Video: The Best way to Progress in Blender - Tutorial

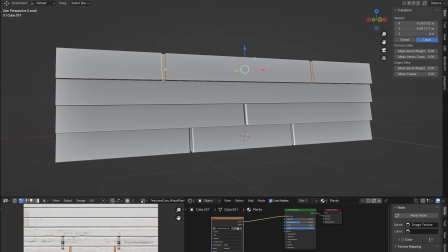[3:11]
I created several planes that I placed all over the front of the house that is visible in the camera.
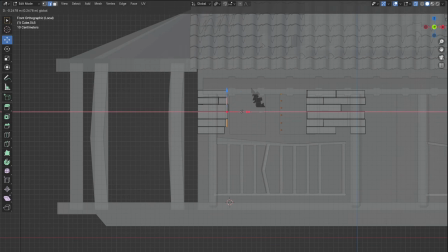[3:17]
After that, I add some imperfections.
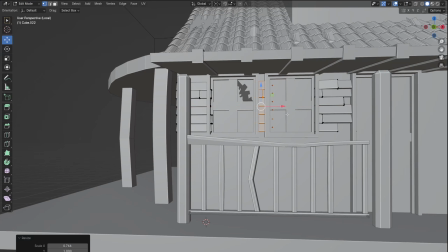[3:20]
Given that it's an abandoned house, it is not a problem if some of planks is missing or out of place.
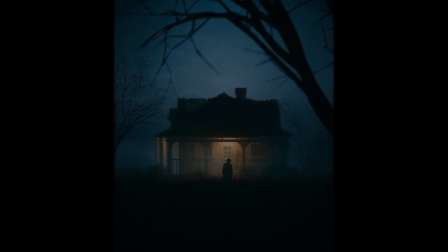[3:28]
The entire process of modeling the house can be found in the step-by-step tutorial in the link in the description,
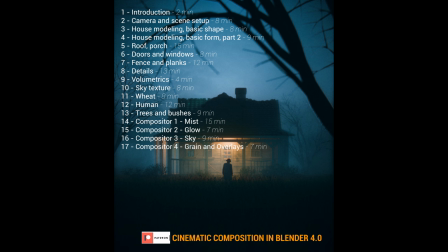[3:35]
as well as the creation of the entire scene lasting 2.5 hours.
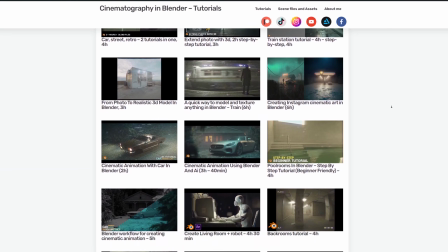[3:40]
With a subscription on Patreon or by clicking on YouTube Join,
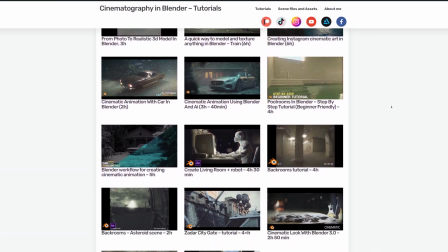[3:44]
you can unlock the another 20 tutorial listing about 70 hours, as well as project files.
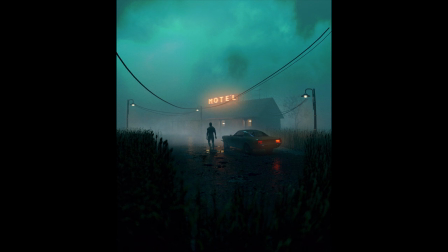[3:50]
I also modeled the width earlier for this render, so I decided to use the same models.
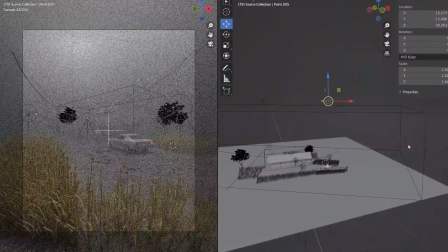[4:01]
I used a particle system to place width on the ground.
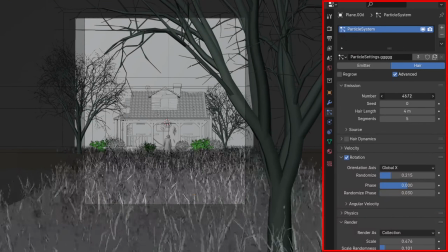Before we continue with the tutorial, let me introduce you to Skillshare.
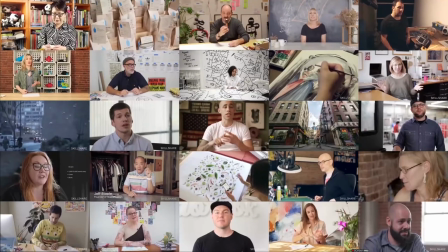[4:16]
Skillshare is an online learning community with thousands of online classes and members
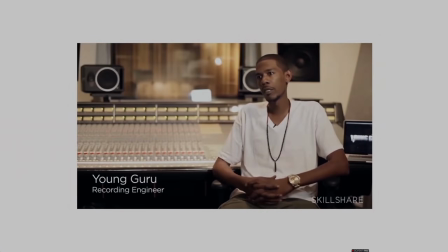[4:21]
who come together to find inspiration and take the next step in their creative journey.
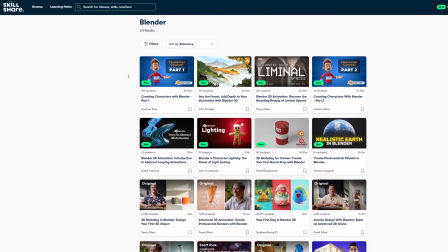[4:26]
Whether you want to learn Blender or learn how to start your own creative business,
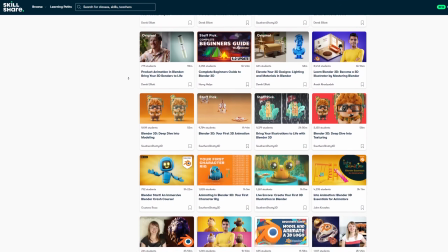[4:31]
Skillshare has classes to take you from beginner to pro alongside a supportive community.
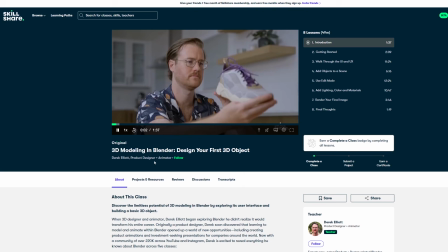[4:36]
I have personally been using Skillshare for 2 years now, and I can say that I have found some of the best Blender tutorials there.
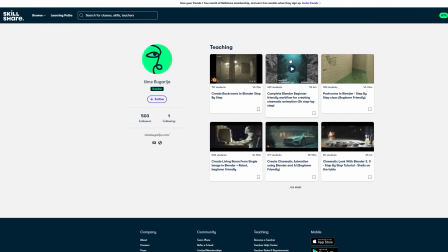[4:44]
I'm also a teacher on Skillshare, so you can find some of my tutorials.
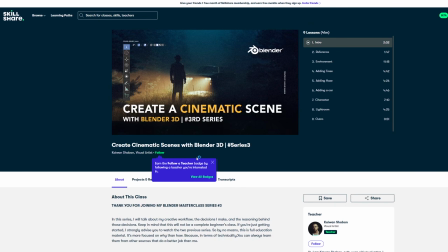[4:48]
I would recommend the cinematic tutorial by Kaivan Shaban, where I found a lot of valuable informations.
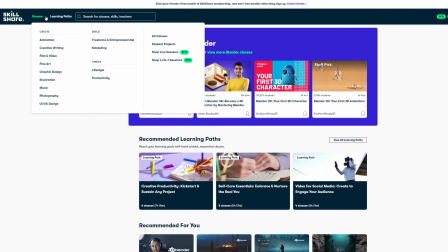[4:55]
And of course my tutorials. Skillshare has classes on a wide variety of topics, including illustration, graphic design,
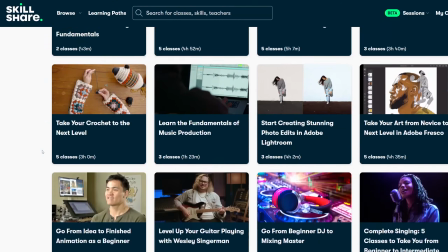[5:03]
photography, writing, animation, music, film and video, and much more.
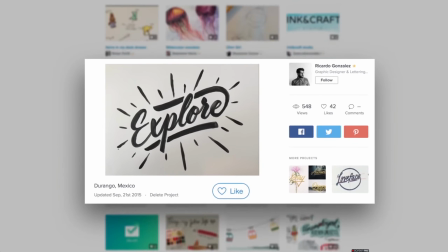[5:08]
Right now, the first 500 people to use my link in the description will get a 1 month free trial on Skillshare. Let's now back to the tutorial. Trees and shrubs are from the Botanic add-on.
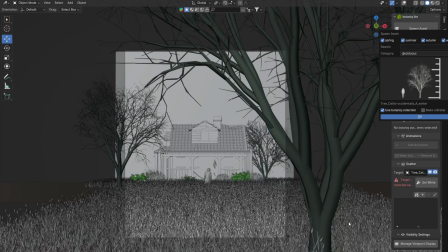[5:22]
If I am not mistaken, I think the same tree model was used in the render I am recreating.
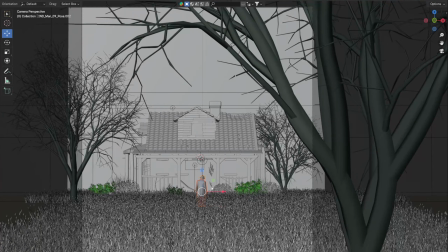[5:31]
The character is a model I found on Blender Market. I just added a hat to it.
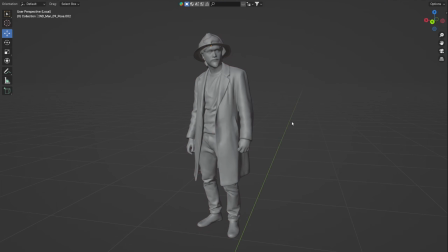[5:36]
The pose is not changeable, but this one is okay for me.
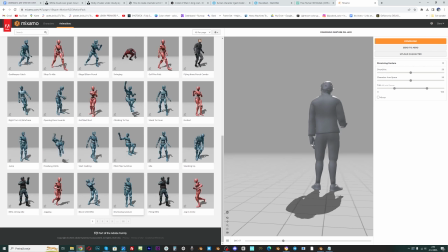[5:43]
In the step-by-step tutorial, I use a free model from Sketchfab, which I changed the pose in Mixam.
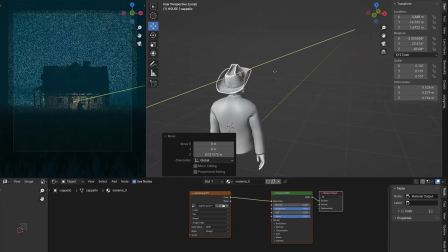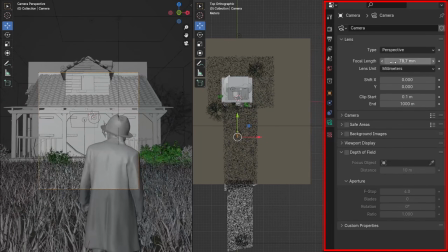[5:55]
I placed the camera 60 meters away from the house and a focal length of even
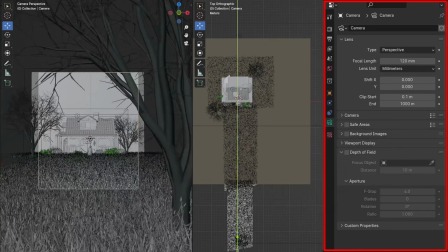[6:00]
120 mm to give the impression that someone is filming from a big distance. I got a similar impression from the reference photo, so I think it is about similar settings.
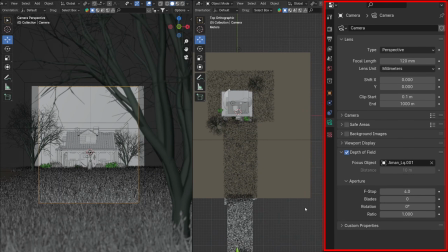[6:12]
I also set the depth of field to 4.
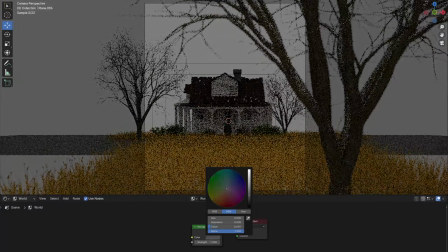[6:20]
First, I set the word light completely to black because I want to create light through volumetric.
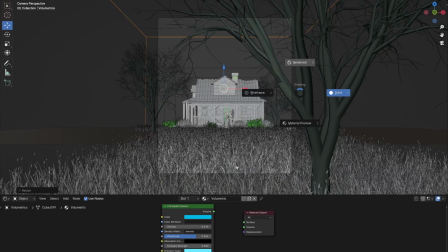[6:28]
I created a volumetric cube with these values.
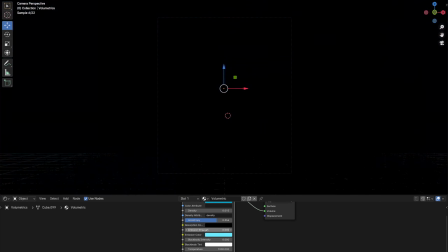[6:34]
Emission strength with a low value is important to enhance the fog effect. We can see that we have a lot of light in the background, but not in front, because I can see that the roof of the house is almost completely black. We can get a similar effect if we place a very strong point lamp in the background, which can represent the moon. But you can always see the outline of the light. Even if we increase the radius, it becomes a little softer, but not too much.
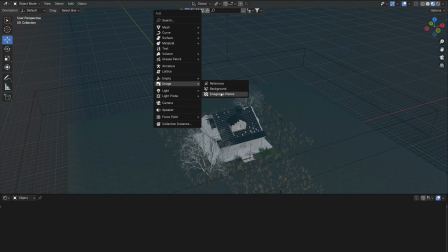[7:04]
That's why I turned to another solution.
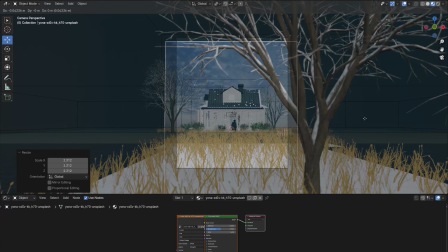[7:07]
If we place the image of the sky in the background and plug it into emission and emission strength, the image will emit light.